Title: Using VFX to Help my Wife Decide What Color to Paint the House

So part of buying a house is constantly updating things, and at this point we've basically painted every wall in this house a different color, except for the wall behind me. But as you can see with that wall behind me, my wife decided to test out a couple different samples, and I'm now going to show you one of the perks of being married to a visual effects artist.
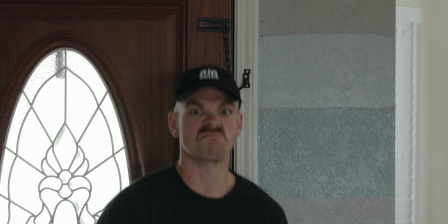(0:19)
She marked up the wall in not one, not two, but three different places, and she still doesn't know which sample she wants to go with.
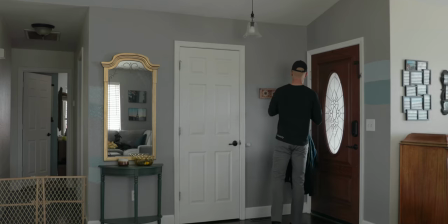(0:28)
So I thought, I should speed up this process. So I'm gonna move these jackets and use visual effects to replace the color on this wall.
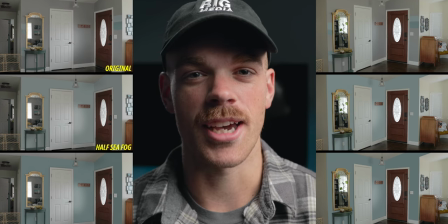(0:41)
All right, so if you wanna know how I created that, here's a quick breakdown, but first let me send off the photo to my wife so we can see what she says. I think this might help you choose a color. All right, so take a still of the wall that you want to change the paint color on. And if you're doing a video, make sure you color correct it before you bring it into After Effects, because there's no sense in changing these colors when that's not accurate to how the paint actually looks. But if you're taking a photo, just make sure it looks similar to how we see it in our eyes.
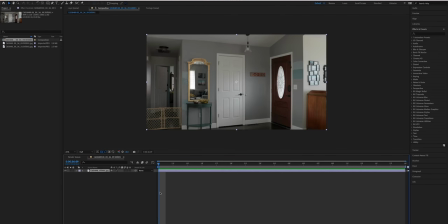(1:13)
Now you're gonna create a new composition with that still image, and it only needs to be one frame long since it's just going to be another still image.
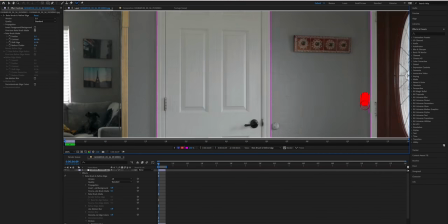(1:22)
Now duplicate that image and rotoscope and mask everything that's touching the wall so that we can keep it there, or you can rotoscope and mask the wall out.
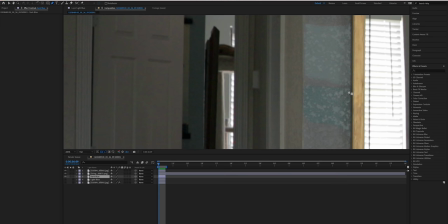(1:30)
I just decided to rotoscope the door, the mirror, all that stuff. Now I create another duplicate of the original layer to create a little mask around the
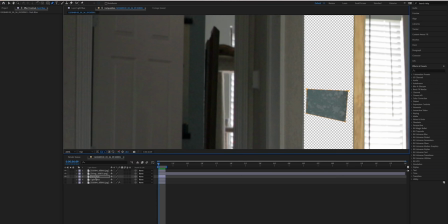(1:39)
paint sample so I can use it to compare for the color that we're going to create on the wall.
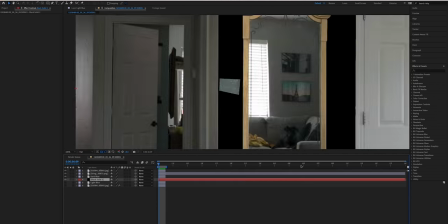(1:44)
I then created a new solid and moved it under the rotoscope layer and then added fractal noise.
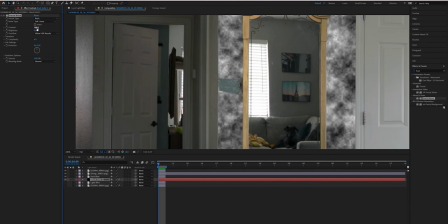(1:49)
So therefore the color of the solid doesn't matter. So now we have a fractal pattern where our wall used to be, and I just started playing with the contrast and the scale to try and get the fractal pattern to match as best as I could the texture of our wall. This image would look pretty dull if there wasn't some sort of texture on it, because that's how the walls look in a normal home, at least in the United States. I then added the tint effect to that fractal pattern and tinted the black color to the darkest part of the paint sample that I had already masked out.
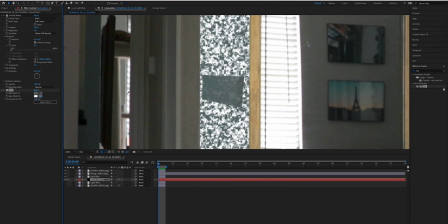(2:20)
And then I tinted the white color to the exact same color so I could use that
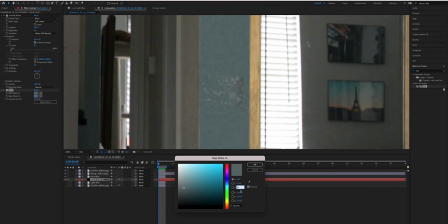(2:24)
as a baseline for the whites and just brighten it up a little bit and lower the saturation. Since the whites are going to be in the highlights, when things get brighter, they tend to, you know, go up in brightness, but then also lose saturation.
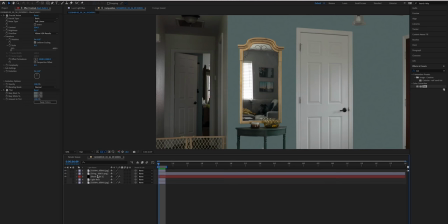(2:37)
After I got a look that I liked, I deleted that paint sample,
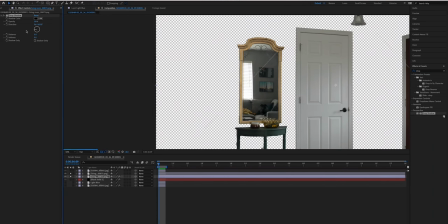(2:39)
and then I searched for the effect called drop shadow and added it to the rotoscope layer so we can add shadows back onto all the stuff that we rotoscoped out,
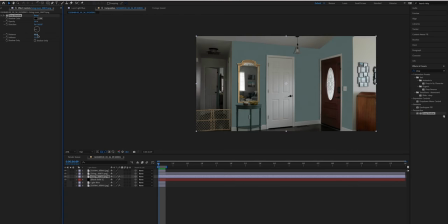(2:47)
like the door frames and the mirror and the table, etc.
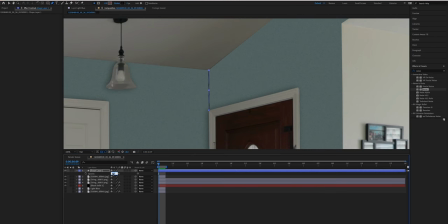(2:50)
I then also used a basic black shape layer to just create a little line where the two walls meet in the corner.
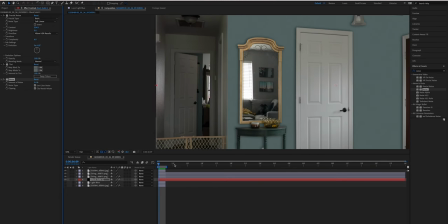(2:57)
I then searched for the effect called noise and added it to our wall layer because I wanted a little bit extra texture on top of the fractal noise to try and best match the wall.
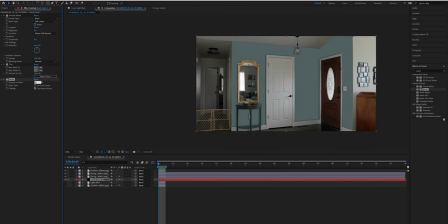(3:07)
But I could only get there after adjusting the settings appropriately for my scene.
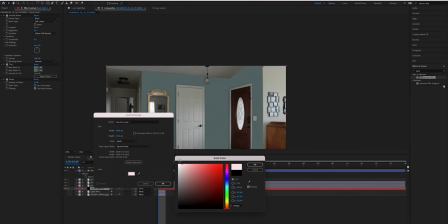(3:11)
For the final touches, I created two more solids, one black and one white.
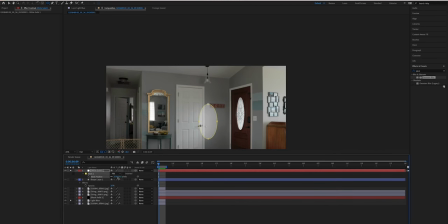(3:15)
For the white one, I masked a little oval shape to emulate the light that was coming in from the glass on the front door.
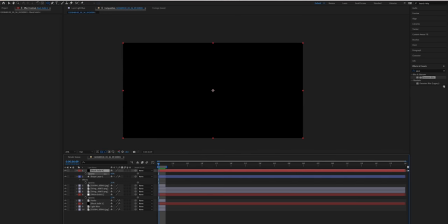(3:21)
And for the black solid, I made an oval mask up in the corner where the corner meets the ceiling.
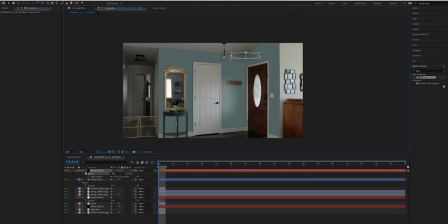(3:27)
And of course, I feathered out the mask and played around with the opacity to try and make it look as natural as possible. And I knew that, she texted back, that's cool, how did you do that? You can watch my video when it comes out. Anyway, I knew the images didn't have to be perfect, just a good representation of what the paint would look like across the wall with about 90 to 95% fidelity. Now, if she'd just tell me which one she likes better, we could wrap up this video. Oh, here we go. Yeah, I don't really like either of them. Motherfucker.